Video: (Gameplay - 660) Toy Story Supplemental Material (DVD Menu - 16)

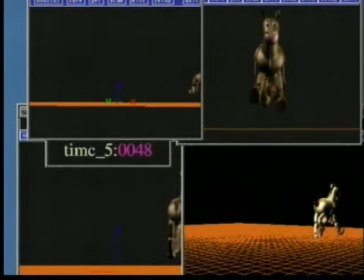113:27 Here's Bullseye running, and it's a nice physically believable run. It also, you know, communicates a little something about Bullseye's playful nature.
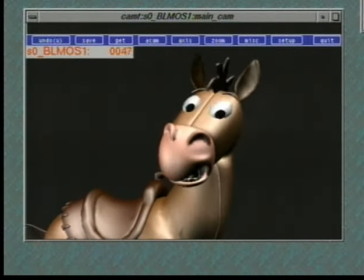113:36 This is just a sort of a general pose test for Bullseye. He's just running through a couple emotions, just making sure that he works. Often we'd think of Bullseye as almost like a big floppy dog.
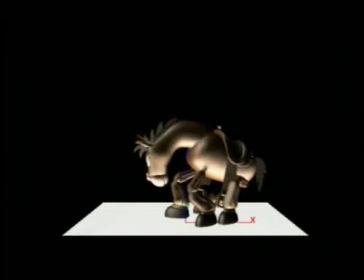113:50 So one of the animators animated Bullseye lying down, just like a big floppy dog would, and it works really well.
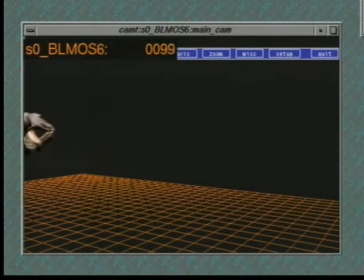113:57 Here's Bullseye getting up. Again, it says a little something about his character, and it's also, you know, physically pretty believable.
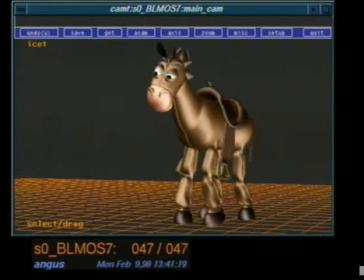114:05 At some point, we weren't sure whether or not Bullseye would actually have to speak,
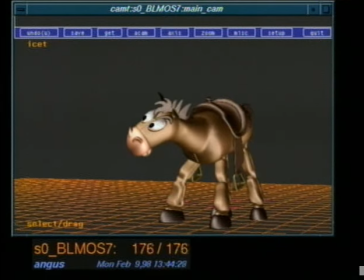114:10 whether he'd have a speaking role or not, so we had to make sure that if he did need to speak,
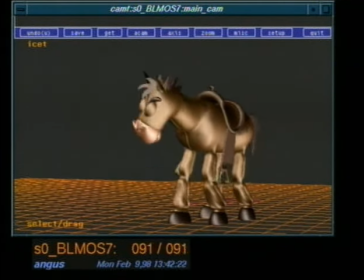114:16 he'd be able to, so we did a couple little dialogue tests.
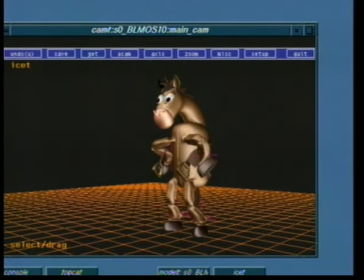114:18 This shot with Bullseye's saddle falling down, John liked this test so much, he actually wrote it into the film.
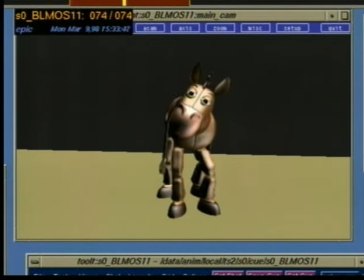114:27 Again, here's another little Bullseye talking test. Oddly enough, I don't think his mouth is moving.